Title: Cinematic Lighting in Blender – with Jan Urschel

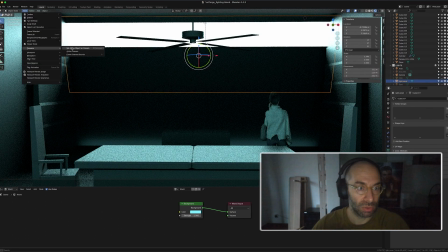16:26 If we kind of change the camera shortly, we can take a look how that looks like.
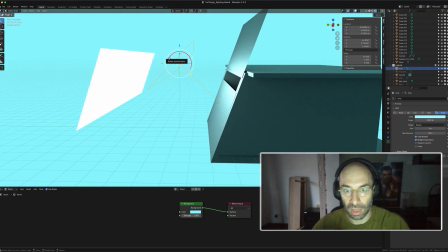16:31 So I have kind of like maybe like something that emulates the sun coming in here, shining through this gap, and then we have this white emitter here that kind of gives us this blown out look.
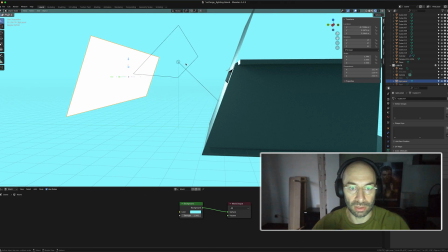16:44 I try to place it behind it so it doesn't block the area light.
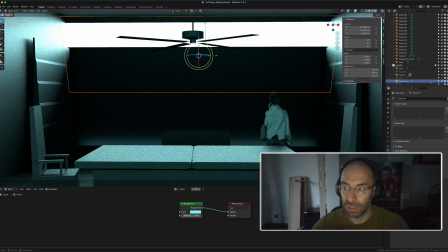16:48 So we kind of have the basic thing, but what really is missing, of course, is the really dense kind of fog that we have in here.
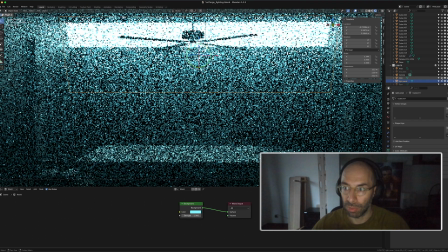16:55 So I placed the entire room into like a box where I applied like a fog volume, and that gives us this like really nice atmosphere. You need to play around with the settings to get like somewhat close of the density of what is in the scene you're trying to copy. What we also notice is that a lot of the detail that is facing us is kind of gone now that we have this like strong backlighting.
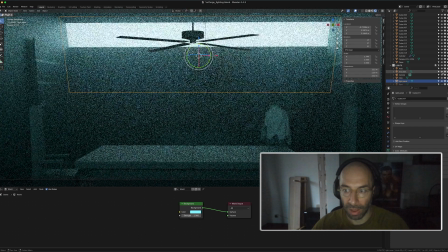17:22 So we probably want to bring a little bit of that back with an area light that kind of faces into the room.
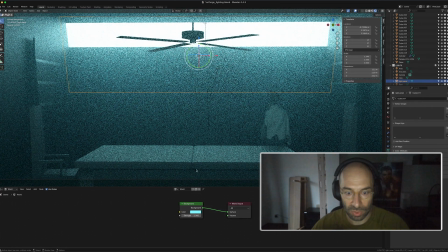17:29 So basically coming from the viewer position, that gives us back a little bit of detail in the table in front, kind of like we see it in that scene, and also gives some kind of definition in the geometry, so it makes it read better. But now, of course, we need the well, in this case, the key lighting, right? So that really highlights this figure, because we can't really make it out. Please do note the difference here in terms of that my person that I have has kind of like a white top, whereas the one in the scene from Blade Runner is kind of black. That will look slightly different.
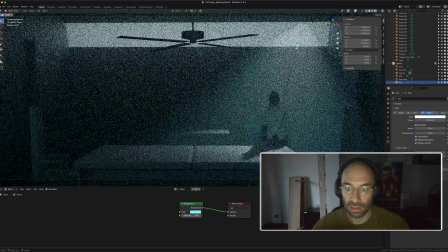18:02 But anyway, I placed a spotlight kind of up here, and then you can really see how that kind of brings the entire scene to life.
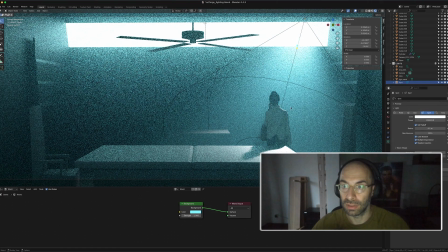18:11 Sorry that it's a bit slow and a bit grainy, but my MacBook my really old MacBook can only do so much.
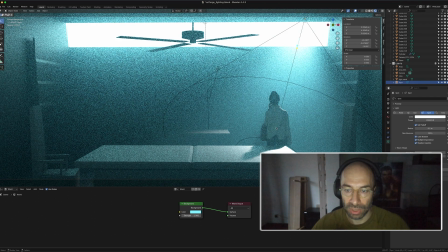18:18 So now you can see that we're getting pretty close to the scene. We have this like strong lighting here. We have this rim lighting that we're getting on the figure to really separate it from the background. We get this like soft shadow play on the table. Maybe here and there the lighting is a bit too strong,
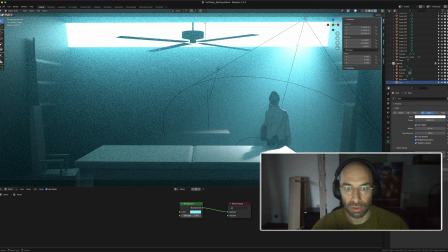18:37 but I think overall we're kind of getting in the right direction of what we see in this scene from Blade Runner. That's the basic setup, I would say. You can of course finesse it even more. You can get it 100% exactly like it is in the scene from the movie.
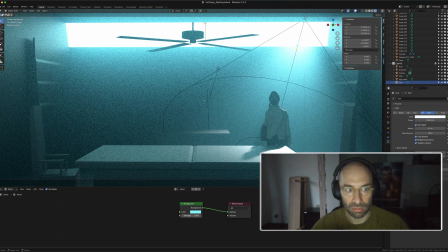18:55 Of course the materials will play a big role, so you need to adjust the reflectivity, the roughness of the materials. The wall will have less of a reflectivity, probably the tabletop, and the leather of the chairs of course a lot more, and then you can dial in a lot of the kind of details that way.
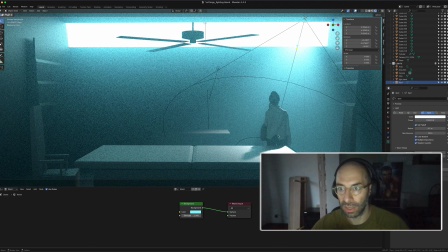19:14 Of course, again, the material of what the person wears is going to be important, adjusting some of the kind of highlights there. And of course, we have to keep in mind that the geometry I built is not based on any kind of blueprints or whatever.
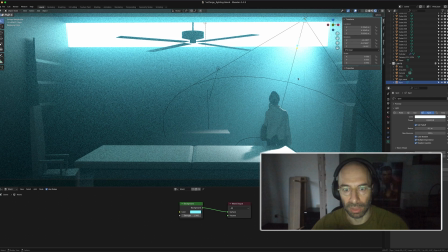19:27 It's just kind of what I see and what I think it could be, right? So there will be slight misalignments. But I think overall, the scene is pretty okay, right? So we have, again, like this big light emitter here that gives us this white blown out look.
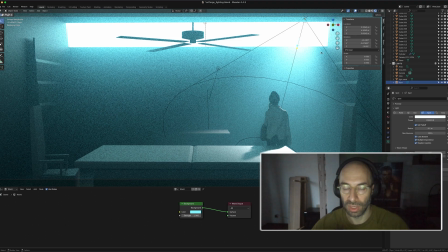19:44 We have the area light that kind of gives us this general diffuse kind of setup. of the light coming in through this gap here. We have the one that is kind of coming out of the camera that gives us the additional detail here in the table,
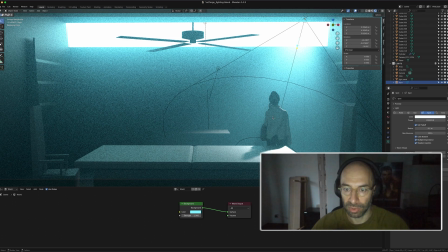19:58 and then we have the strong spotlight that kind of highlights the person. You can still add like God rays if you want in Photoshop, or you can fiddle around with the fog settings to get this exact result here in Blender as well, or whatever 3D package you use. Okay, that's it for the hands-on demo. Let's wrap this up.
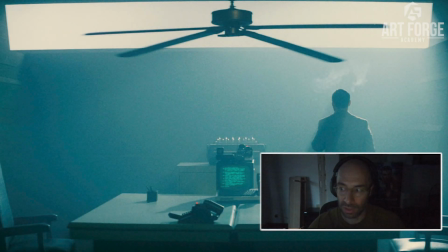20:16 So to wrap things up, what we have to keep in mind, what our key takeaways are from cinematic lighting, is that we want to make a readable image. We want to make sure that we can direct the focus and direct the eye of the audience to exactly where they should be looking first and second and third.